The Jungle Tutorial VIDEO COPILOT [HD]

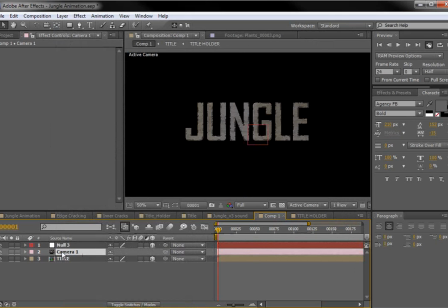[8:11]
Now cameras are already basically a 3D layer, so we don't need to change anything there, but let's parent the camera to the null object. So then if we move the null object, we're actually moving the camera around with it. So that's going to be handy for just animating it a little bit more smoothly.
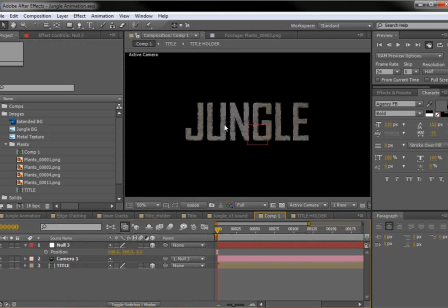[8:30]
All right, so let's go and add some plants to our jungle scene. Now you can just skip it and just say, okay, this is the jungle at night. It's really dark. But if you're doing a daytime thing, we'll just continue.
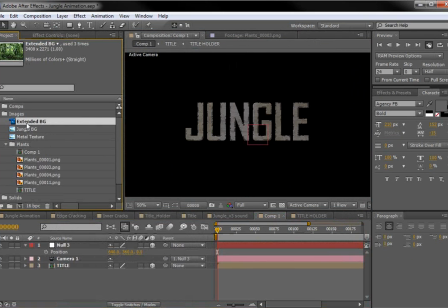[8:44]
So we could start with some of these plants. Actually, I'm going to take this background and put it out there, and we'll make it a 3D layer.
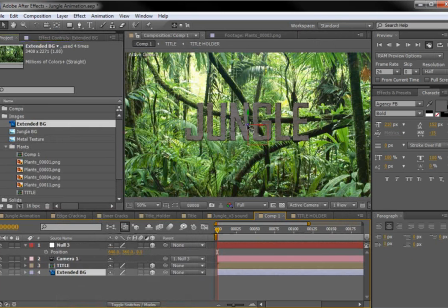[8:53]
And we want this to be a really, really far away background. So hold down Shift and just push it back in 3D space.
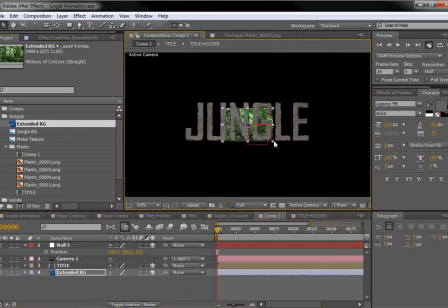[9:01]
And then we'll scale it up.
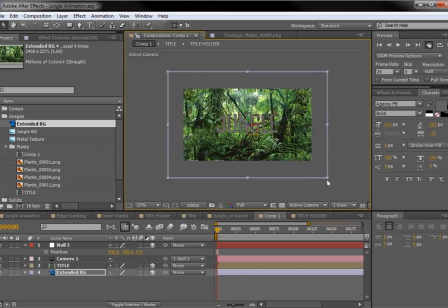[9:05]
And so this is basically going to be our very far away background element.
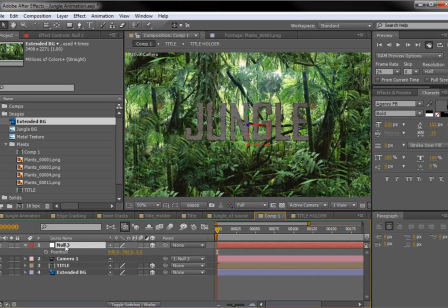[9:11]
Now, the next thing I want to do is animate the camera just a little bit. We want to kind of get a basic idea of what our movement is going to be. So we'll take the position, set a keyframe. By the way, I just hit P to bring up the position. And you can always just toggle or twirl the whole layer open and get to all those settings.
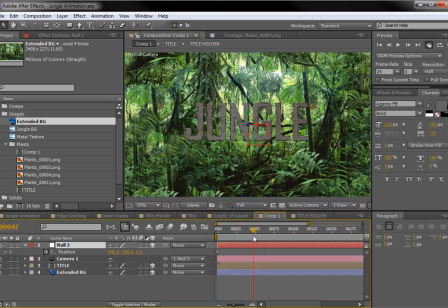[9:29]
So just like that. So we'll hit P. We'll move forward to 100 frames, and we'll set another keyframe. So we'll go back to the beginning here, and then let's just move this null object backwards in 3D space. So here we go.
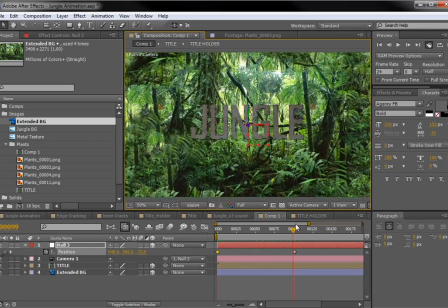[9:47]
Probably good. So we're just kind of coming up onto the title.
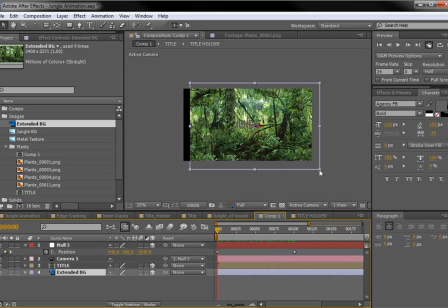[9:52]
Now, we're kind of cutting off the edge of the background, so we'll scale it up a little bit.
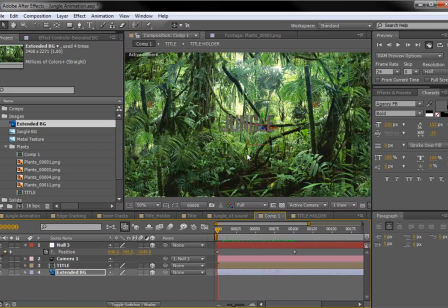[9:58]
There we go. Now, the background doesn't look like it's moving very much because it's really, really far away. So that's kind of what we want, so that we can put all of the foreground stuff in the way. So hopefully at the end of this, we won't see any of the background. That's kind of our goal.
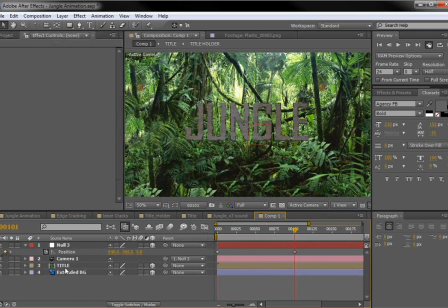[10:14]
All right, now before we move on, I want to make our title a little bit bigger. So let's open up our title and then open up our title holder.
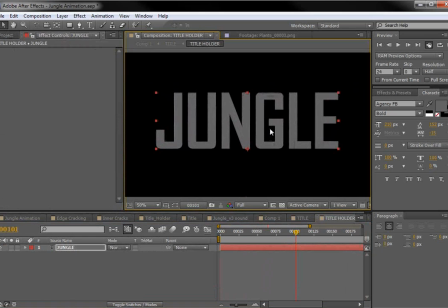[10:22]
And let's just scale up this title so it's nice and large. And then we can see everything updates, so that was easy.
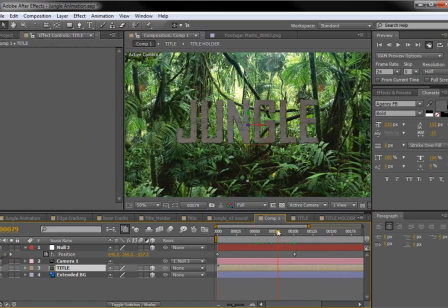[10:30]
And we'll go back into our comp here. And this is looking good. So let's start adding some of our images of our various plants.
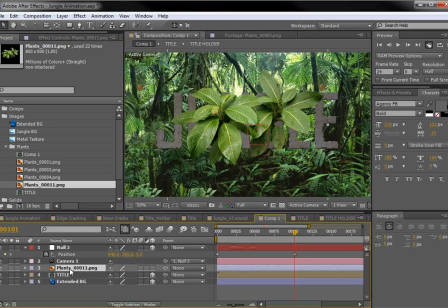[10:38]
And let's just bring one of them out. We'll go and just drop it right above the title. And what I'm going to do is add some color correction. So I'm going to add a tint effect, which is there at the bottom. And we're going to change this to green. So we want this to be perfectly green, since there's a lot of various colors,
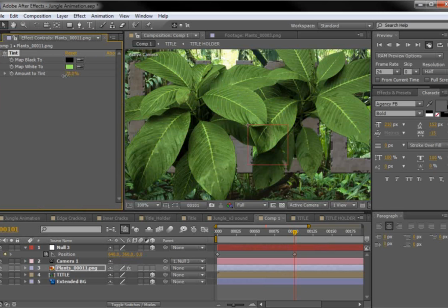[10:58]
but if we just make it really green and maybe just lower the opacity a bit, it'll just make the shot seem just really lush.
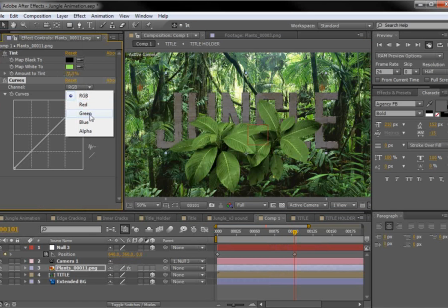[11:07]
And maybe do a quick color correction with the curves. Even just bring the blue down a little bit so it's nice and fresh looking.
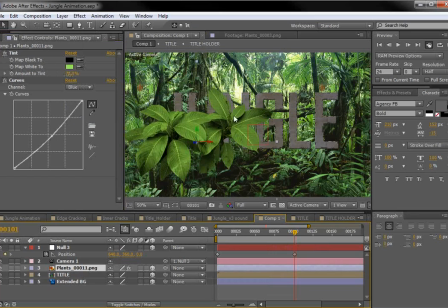[11:18]
So cool, we'll make it a 3D layer. And then we're just going to start positioning this in 3D space. So we'll just move it kind of down. We can hit S and scale it down. And this is really the part where you just have to spend some time,
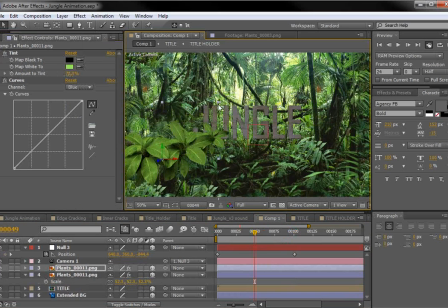[11:35]
duplicating layers and moving them around. And one of the things you want to do is like rotate them so that they're not all perfectly the same.
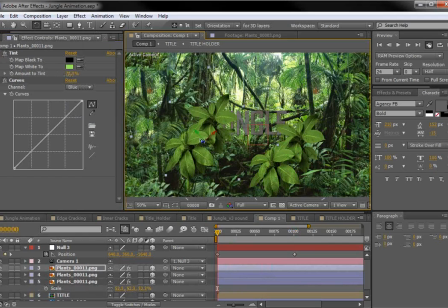[11:48]
And we'll duplicate some more here. One of the tricks I like to do whenever you're using,
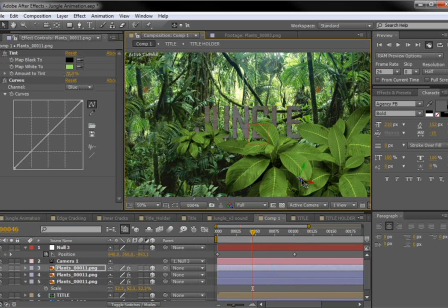[11:57]
cards or like flat images is take it and then put one right behind another one and offset it. So what that's going to do is just create a little bit of a parallax, and you'll be able to just see a little bit of separation.
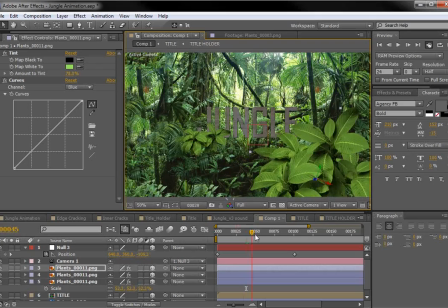[12:14]
So it might look like those leaves are actually, in 3D space.
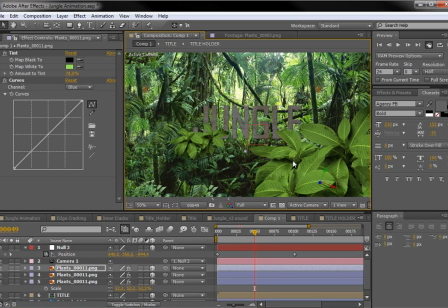[12:20]
And the other really, really big thing about compositing a lot of elements that are exactly the same is various shading levels. So when you put something right behind it, your mind can't really tell that that's behind it because it looks exactly the same shade.
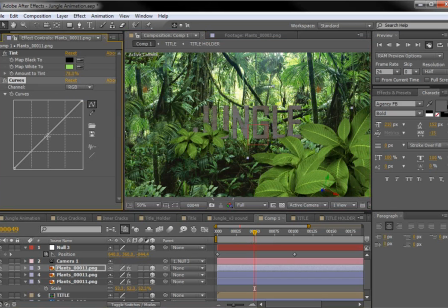[12:37]
And what you want to do is come into this and maybe darken it down a bit. And we can also add just another tint effect, which we can use to neutralize the saturation. So whenever you darken something, it can also make it look a little too saturated, so we can just tweak it there.
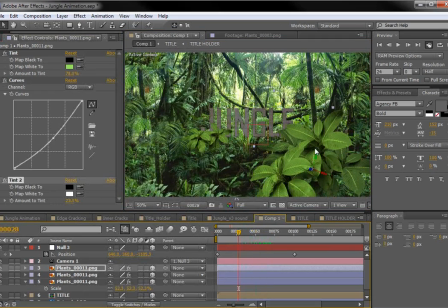[12:55]
But by giving it just a touch of darkness, your mind can easily separate that, and you can tell that one's behind another one.
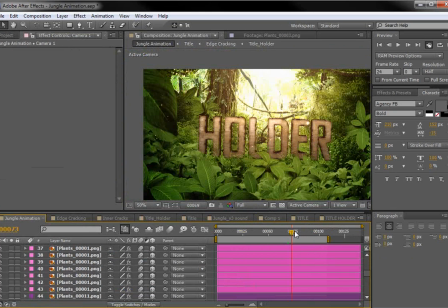[13:03]
So if we look at my final animation here, when we go past a lot of the
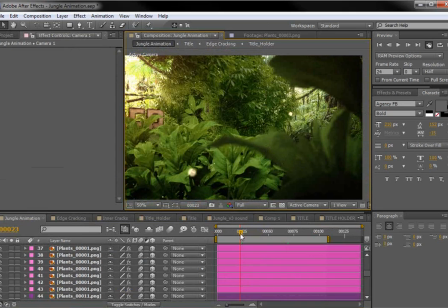[13:13]
elements here in the foreground,
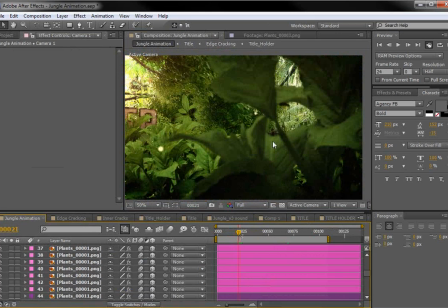[13:16]
I've actually darkened them down quite a bit so that they're distinctively different than the ones behind it.
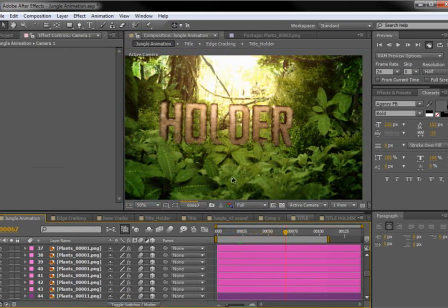[13:24]
And that goes for all of these different elements. Like this one kind of has a light green, this one's darker. So it helps break up the duplicated look, but it also helps your mind tell that there's depth there,
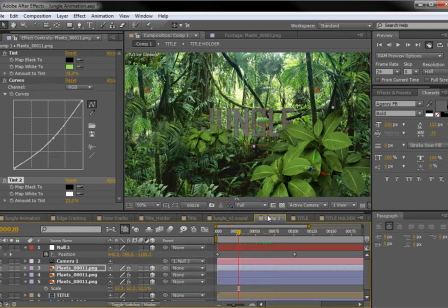[13:37]
because if there's no parallax, meaning if they don't seem to shift, then you need something else to kind of give you that indication. So there we go. Let's take that one. Let's duplicate it again. Rotate it. We want to make sure we put stuff in front of the title and also stuff in back of the title.
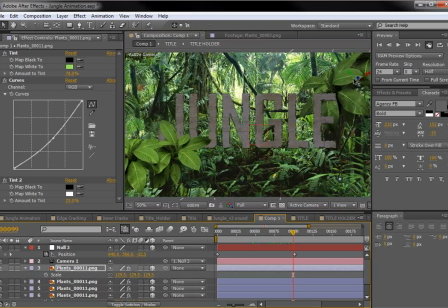[13:56]
We've got to really put stuff everywhere so that your mind can really feel like there's a lot of stuff around.
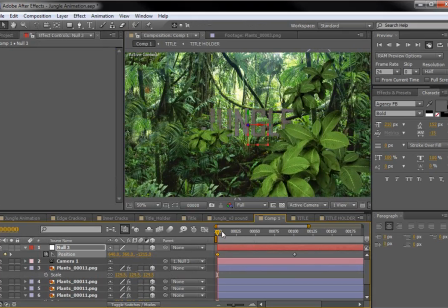[14:04]
So let's just shorten this animation. There we go. F9 to smooth out the end of the animation. Cool. So let's bring in another variation.
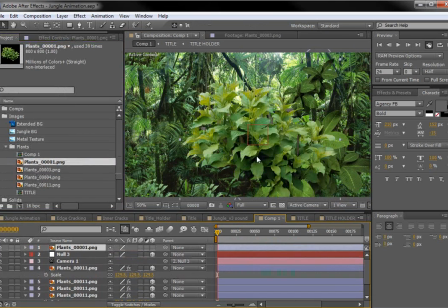[14:16]
Maybe this, let's see, this number 1 plant. Again, let's take the color correction effects,
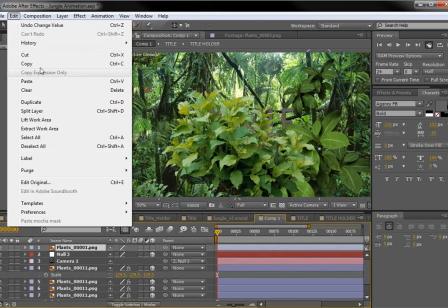[14:25]
copy them, and then paste them so that they look
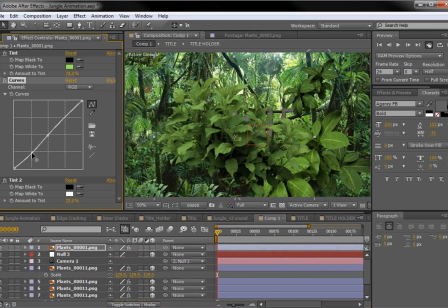nice and green. Okay, perfect. We'll make this one a 3D layer.
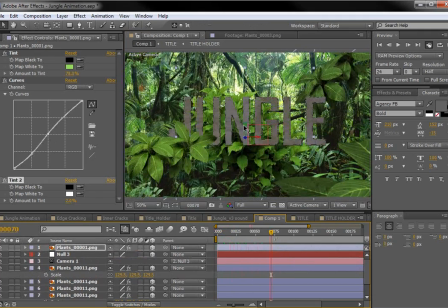[14:40]
So every time you add a new element, just kind of run it through the process of, looking good. And there we go. We'll scale this down a bit. All right, so I'm back.
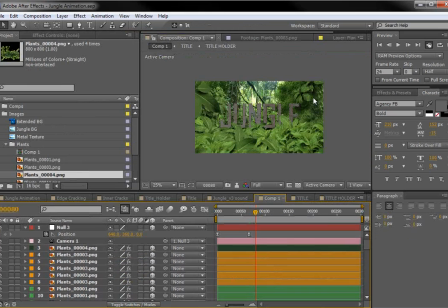[14:52]
Now I've distributed a bunch of layers here
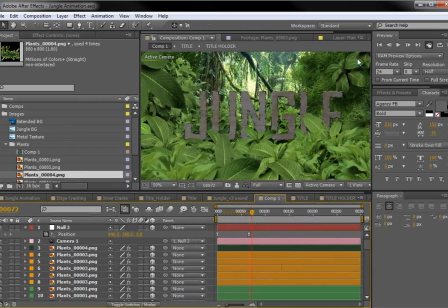[14:58]
as randomly as possible. Put some up in the top. Make sure there's some far away.
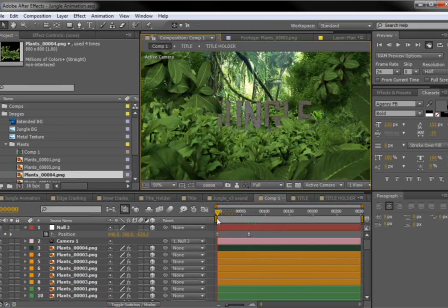[15:03]
And then as you scrub through it, you can kind of see where the bare spots are. Maybe over here, it's kind of empty. And just start filling it in. And also the layers that are close to the camera, you really want to make it look fun.
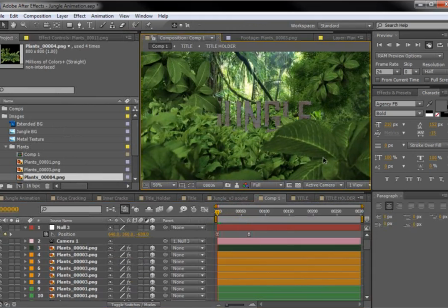[15:20]
So you put them close to the camera and then the camera goes past them and things like that.
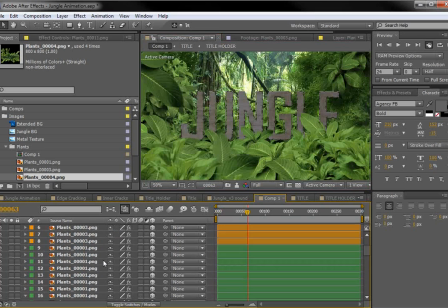[15:25]
So this is looking good. Let's just do a couple other quick things to kind of finalize this.
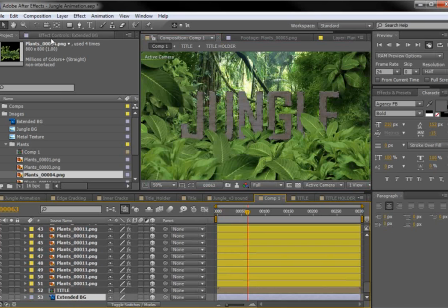[15:32]
We'll take the background here
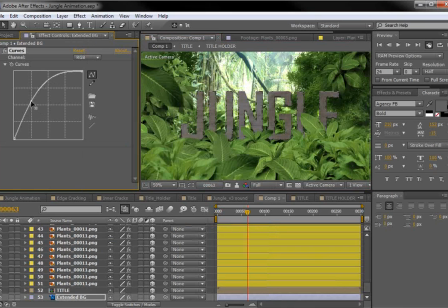[15:34]
and let's turn it up a bit brighter so that it makes it seem like there's a little bit more distance there.
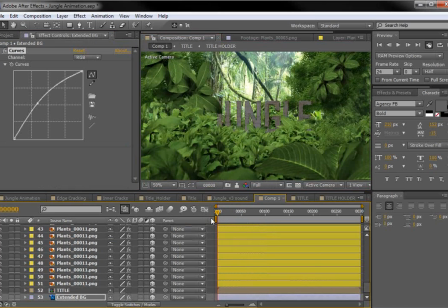[15:42]
The other thing we can do is add sort of an overall color correction.
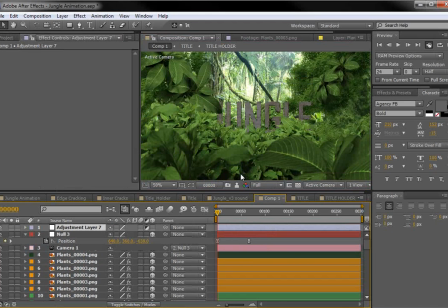[15:48]
So we could just do an adjustment layer. And then also,
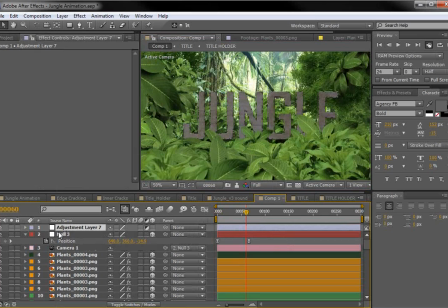[15:53]
one of the things that was helping me animate was I added a small expression, and I actually added it to the camera. So if we hit P, and you see I'll just delete this expression here.
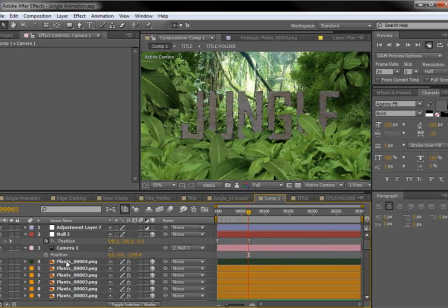[16:06]
So we've got a straight shot here, but I want to add a little bit of life to the camera. So we're going to Alt-click on the position, and we're going to type wiggle
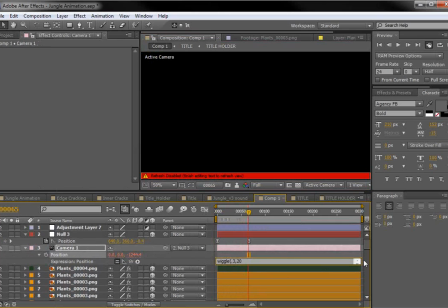[16:17]
0.3, 20, and in parentheses, type that in.
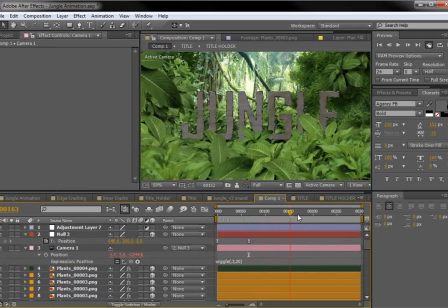[16:23]
And now the camera is just going to have a little bit of life and a little bit of movement to it.